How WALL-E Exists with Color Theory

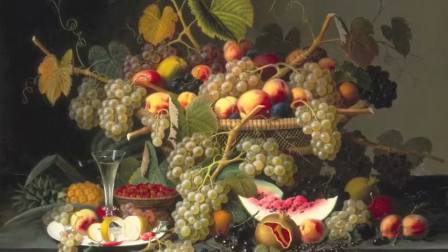Much of early cinema's color theory stems from critics' understanding of color usage in painting.
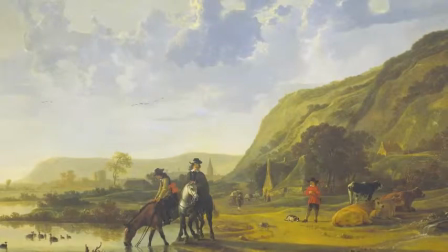A theorist, Rudolf Arnheim, states that color provides wider possibilities than black and white and at the same time permits of a very exact and genuine style.
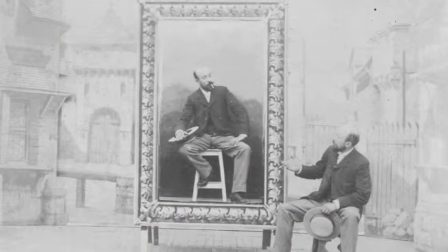But then he also argues that this early element alters the reality film is meant to capture, since back then color was unnaturally added.
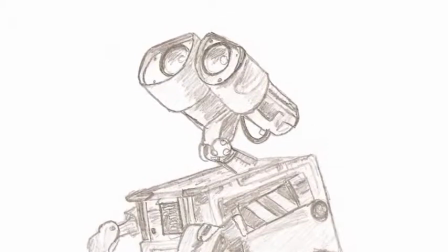What I will explore in this text is how the evolution of color technology has ultimately paved the way for movies like Wall-E to even exist.
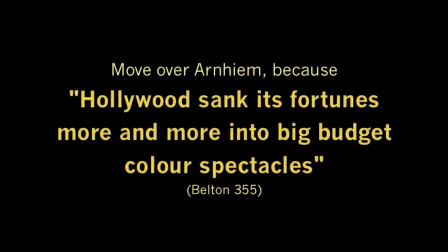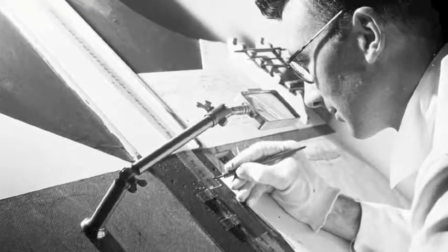During the silent period of film, one of the first coloring techniques known was hand coloring, which was both skilled and slow work.
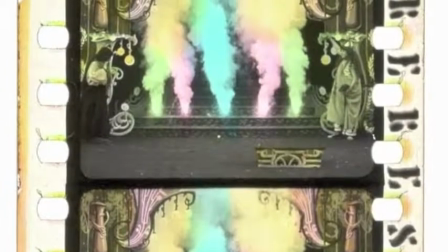In terms of the quantity of copies produced, it was quite limited, reaching its peak in Europe by 1905.
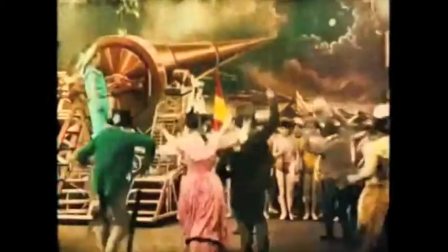The technique was also limited to the capacity of the coloring artist and was never fully developed industrially.
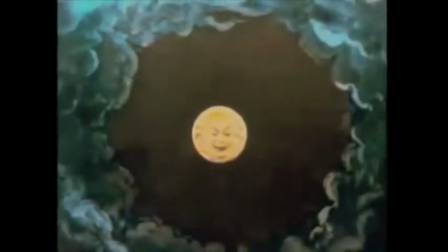Tinting and toning took over as the newer processes of coloring followed by Technicolor which was a dual process dyeing of film.
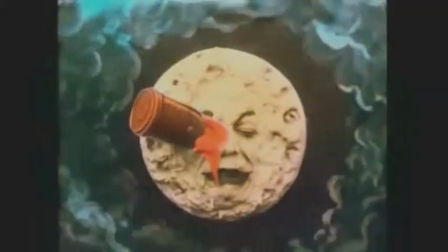Although the cost to color a film was expensive, it was an important part of the redesign differentiating the new product from the old.
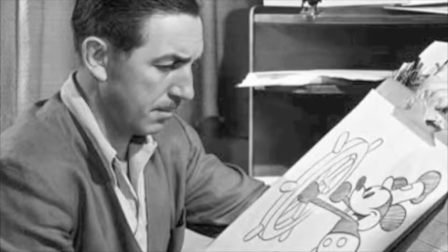Enter Disney Studios with Donald Graham who revolutionized the
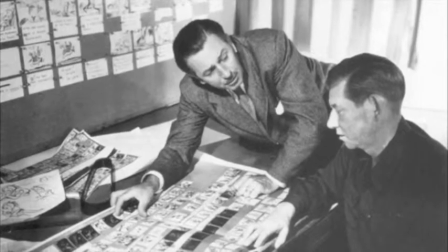cinema of animation by simply applying rules of artistry to their illustrations.
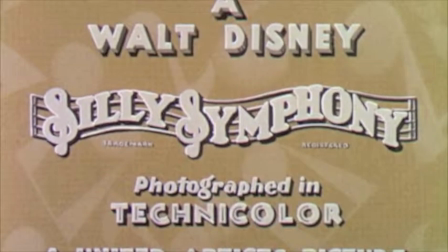When Disney began work with Technicolor in 1932 it was Graham's mastering of
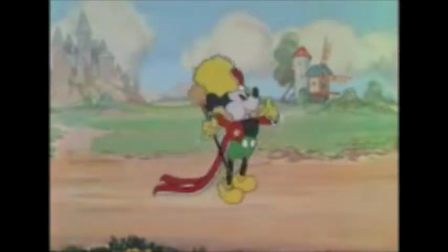complex color composition that set them apart from their black and white primitive competition. He brought to the screen three-dimensional and personified appearances simply by the ways
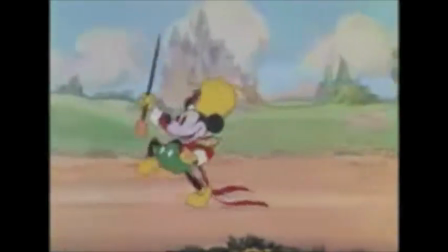of shifting hues and color values in order to suggest depth and background.
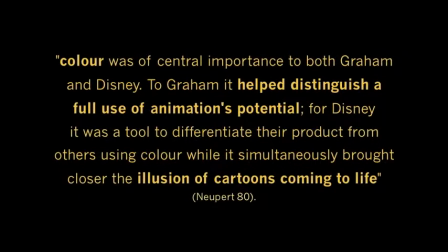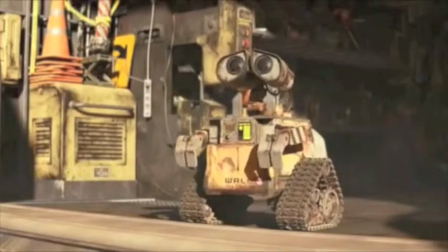Now when viewing WALL-E through the lens of color theory,
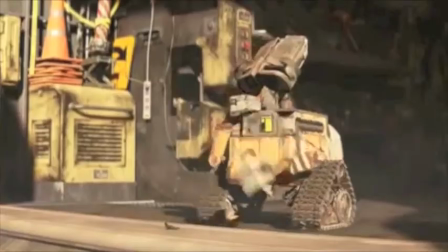the incredible realistic detail is only achieved by advanced use of color application.
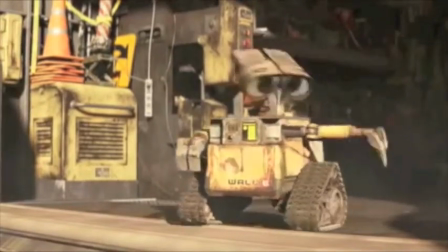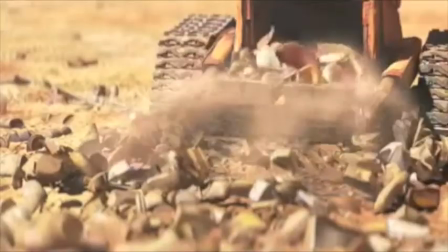His character and his world show layers of dirt and
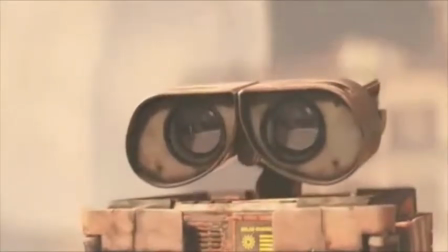grime that are simply painted on by an artist in a computer studio.
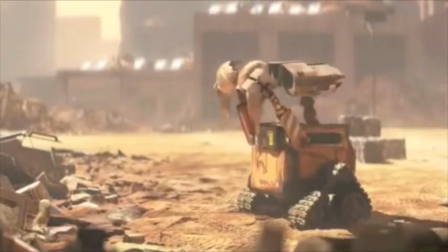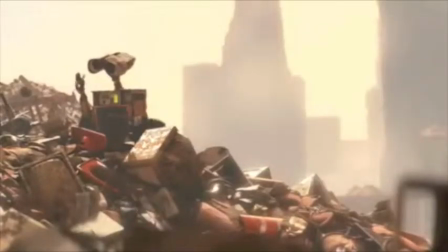Every object in the scenes that WALL-E so famously rummages through has been created with different levels of saturation,
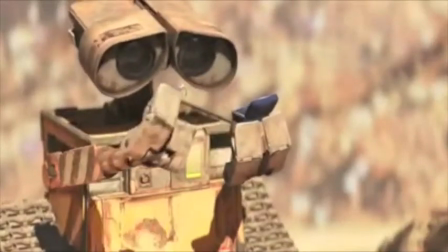hue, and color value to show depth, dimensionality, and differentiate them from WALL-E and the surroundings.
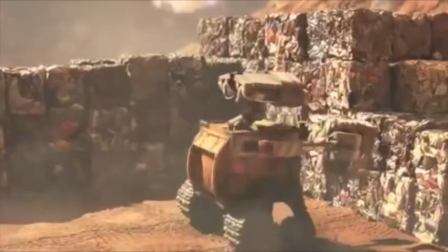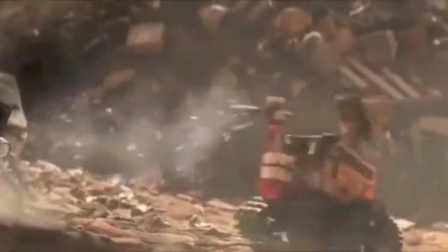We understand WALL-E to be a film that is incredibly Latin with messages,
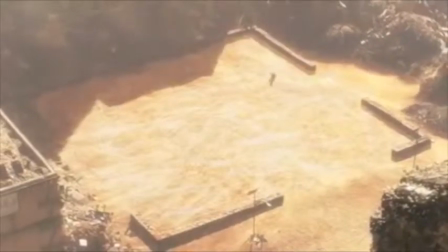and the only way to properly decode them is to understand first their significance by way of the artist's coloring.
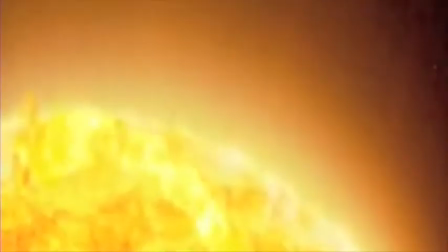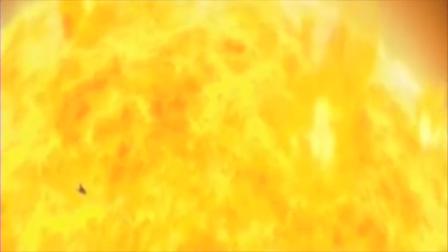For example, by looking at one scene when WALL-E enters outer space,
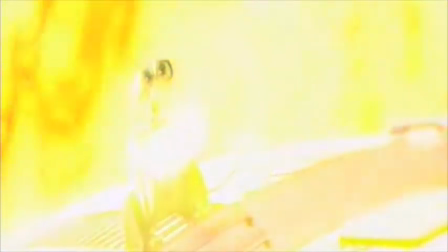a viewer can identify different tones and perhaps different connotations simply
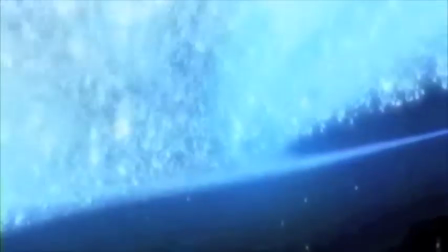by recognizing the different colors and what they might suggest.
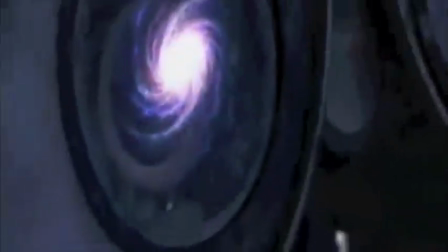Wally is curious, he is amazed, and so are we by the vibrancy.
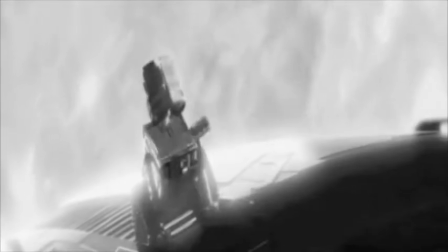Now when you shoot the very same scene using only black and white,
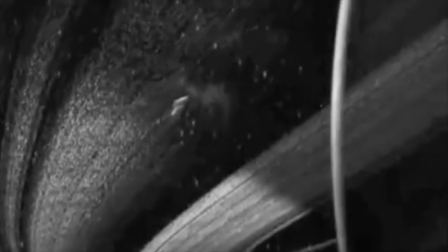it seems to have lost a certain amount of depth and without a doubt our curiosity.
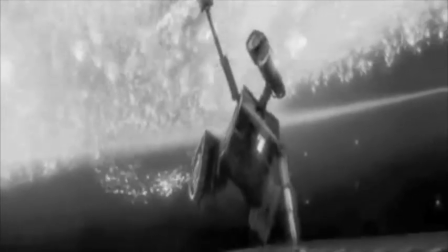We are now not trying to piece together what the scene could mean, but instead we are trying to figure it out.
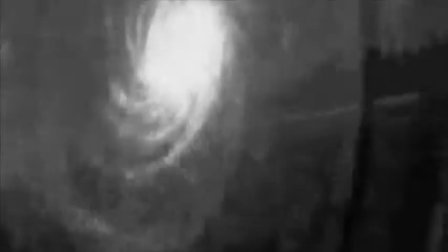It lacks, in a sense.
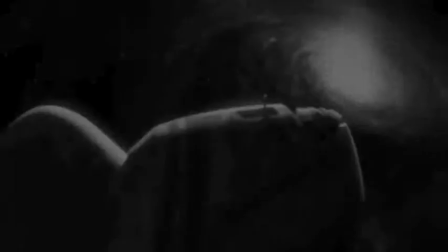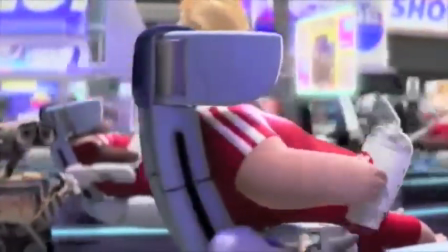Now when Wally enters the world of the Axiom, not only is he exposed to a new realm of differentiating colors,
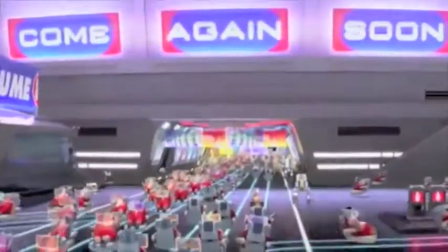but we are too as the viewers.
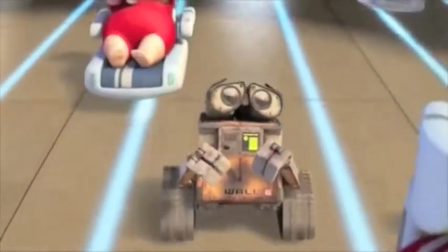We identify these as something excessive because they are much different in comparison to the colors we have seen in his dull,
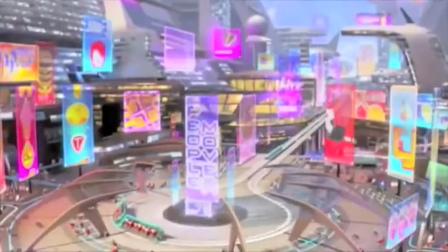garbage-laden world.
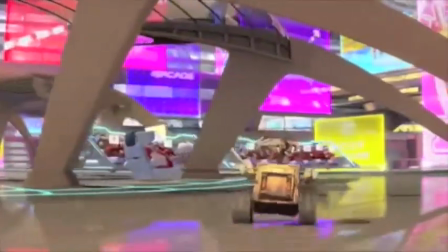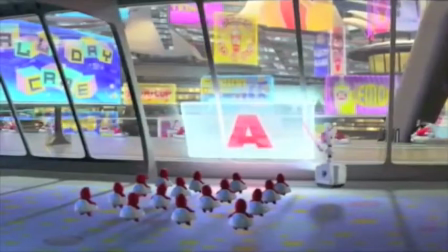Everything is bright, everything is colorful, everything is trying to compete to get our attention.
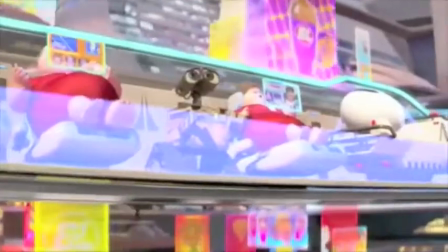Just as WALL-E might be overwhelmed with this, we are too, but we have also seen this elsewhere in our own advertisement hidden world.
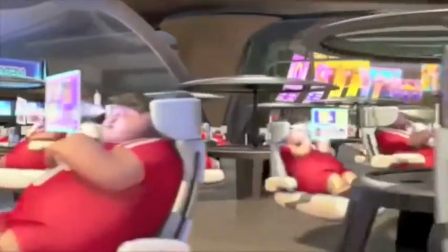Therefore, the color is used as a relation.
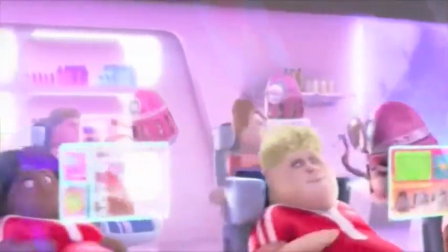Just as colors have signified meanings in our own real world, they do in WALL-E as well.
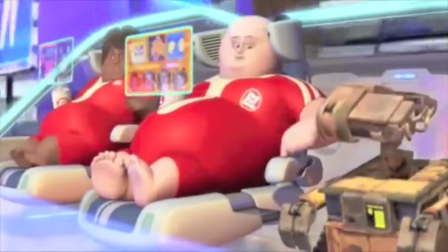But beyond that, WALL-E is simply constructed by way of color and would not exist without the evolution that took place many years ago.